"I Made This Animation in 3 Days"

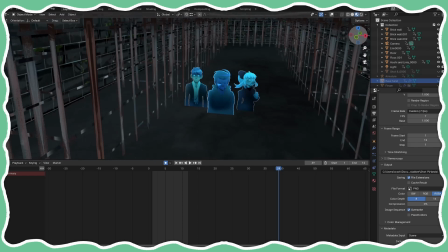8:14 I wanted to make something quick, I didn't want to spend too much time on it, and it's helpful, you know, it gives the illusion that it's 3D, and it helped with like the backgrounds later, because I just took a screenshot of the Blender background and I just imported the PNG in Studio Paint or Krita as the background for the characters and different shots, and it helped.
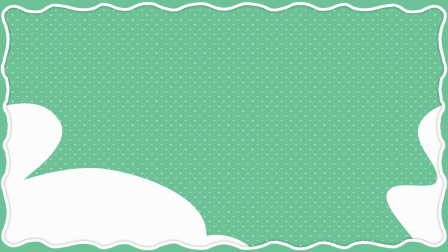8:31 It was great. It was lovely. I love it. After animating the background pan in Blender, I export the background as a video file,
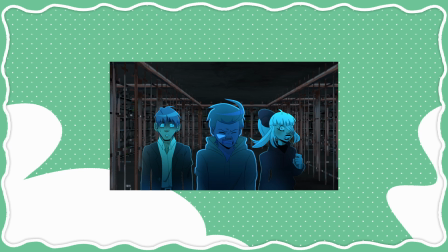8:39 and I also export the characters as a transparent PNG sequence. I import it all in Krita, which is this.
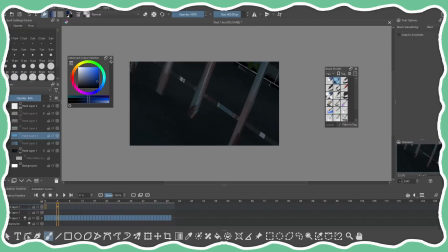8:49 The background looked pretty rough, so I also blurred it out a little bit, and I also added some color correction to it so it matches the characters, and I also added a little bit of texture.
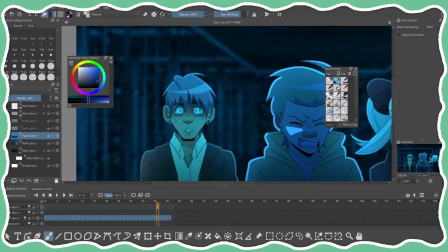8:59 I don't know how noticeable it is. A little bit of texture, and a few more gradient effects.
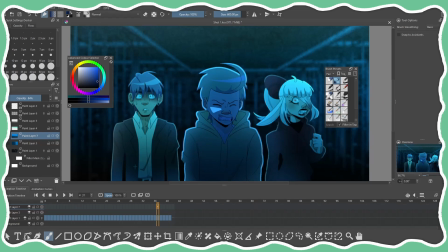9:04 We're also blurring out Hoshi and Olivia slightly just to have the focus be on Aaron here. And then I imported the Krita file into DaVinci Resolve to add some very final touches.
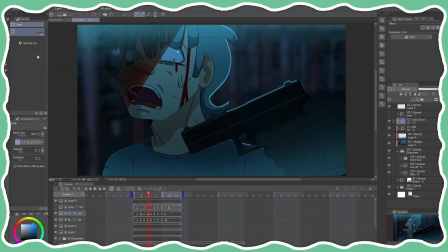9:17 And look at that, pretty cool! The second shot, which was made entirely in Studio Paint. Wow! How cool is that? I don't really have all too much to say about this.
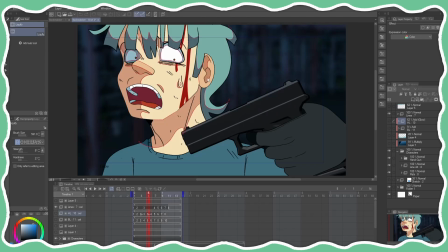9:29 Here's the shot itself without any lighting effects, just the raw colors. I also thought I would draw in lines where I want the shadows to be, as it helps making the color process a lot more like tidier.
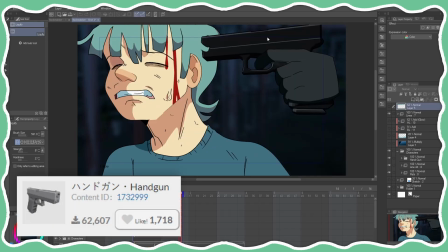9:38 I also used a 3D model of the gun. The same method I used for shot 1 really, I just used it here, which was a lot of fun, I guess.
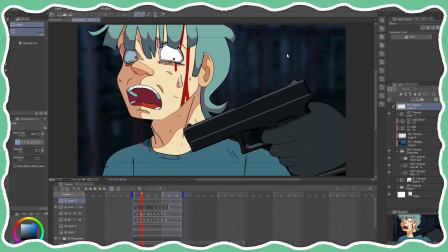9:49 I don't really animate guns. I shall not mention who this character is, but if you have seen the first episode of my series when the original episode was up, it is now getting kind of reworked, which is why it is down. You will have seen him before, that's all I'll say. Won't say anything except he's being held hostage by the
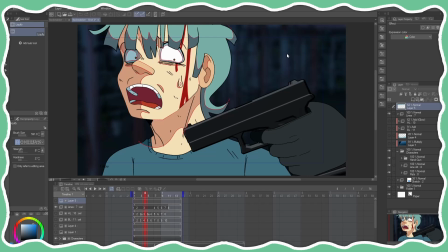10:07 antagonists, shall I say. I don't really want to call them villains, as I feel like that's, I guess, making them seem like they're just bad and that's it. I mean, to be fair, they are very bad characters. I'll explain the context of this scene without spoiling the best I can.
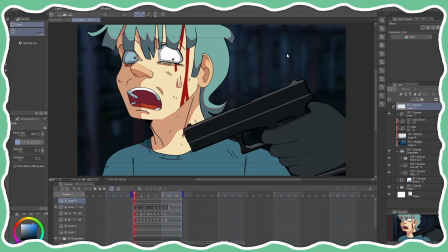10:23 So basically, this character here gets held hostage and the rest of the characters are there to save him.
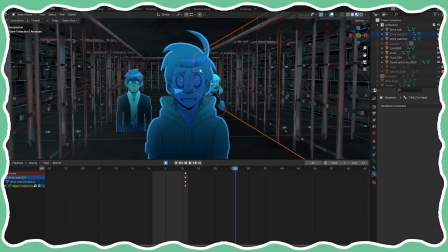10:27 And basically, our main character here, Aaron, the protagonist of the series, the main protagonist,
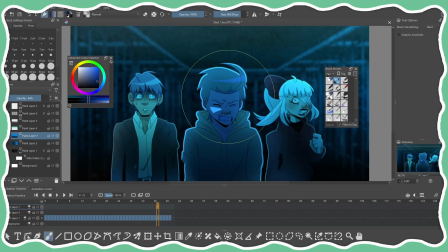10:34 to show the main protagonist, Aaron, and really the rest of the cast, that the antagonists are, well, they're serious, they mean business, they're going to bring harm if they don't do as they say. They do like a warning shot, which you don't see.
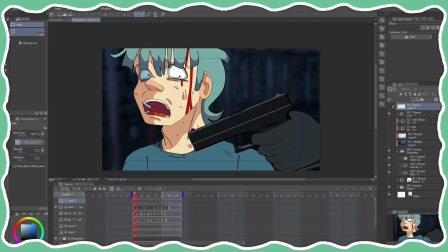10:49 You hear it in the animation, but you don't see it. And this is the aftermath of it. And well, he will get absolutely obliterated if the protagonists do not go with what the antagonists want.
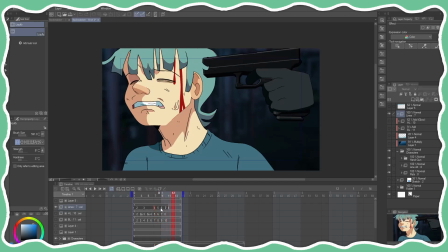11:00 It's very dark. My series is dark. It does deal with some heavy subject matter here and there. So basically the antagonists here are like, that was a warning shot.
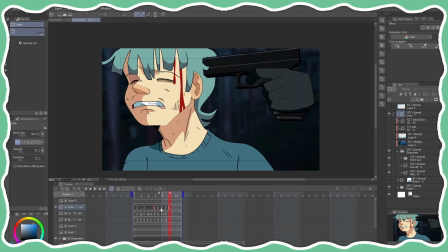11:14 This weapon we're holding is real. And the next shot will absolutely obliterate him. So you better listen to us. And that is why he's absolutely shocked.
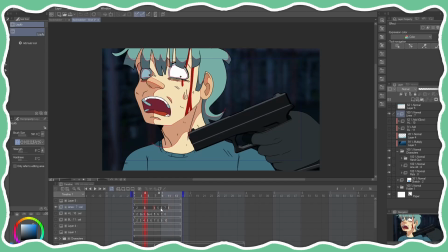11:26 It's like, I nearly got obliterated. Oh boy, that's just fun.
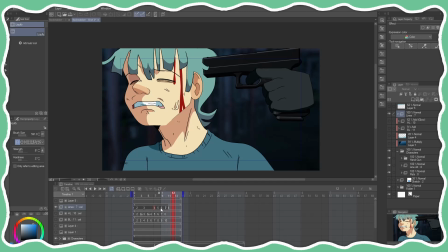11:29 So this shot was made entirely frame by frame in Clip Studio Paint, except the gun here, which is a 3D model that I just animated in Clip Studio Paint just to save time. The background here is a screenshot of the Blender 3D model. I made 3D in quotation marks.
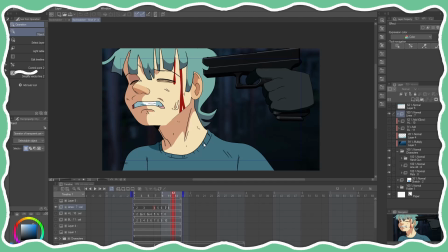11:48 It is 3D, but it's just made from 2D assets, so it's like, do you call it 3D? I mean, I guess it is, but anyway.
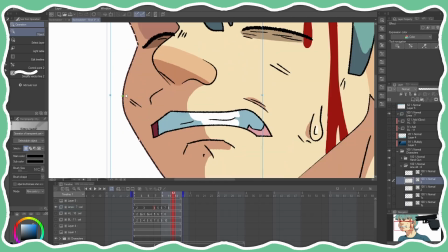11:53 The line art here was made with the vector layer, as the vector eraser can really help clear things up. I'll show you what the vector eraser is if you don't know. So you see here how I've drawn this line.
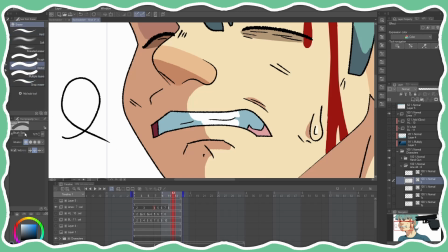12:07 It's like, oh no, I went over. You just select the vector eraser, and there you go, clean.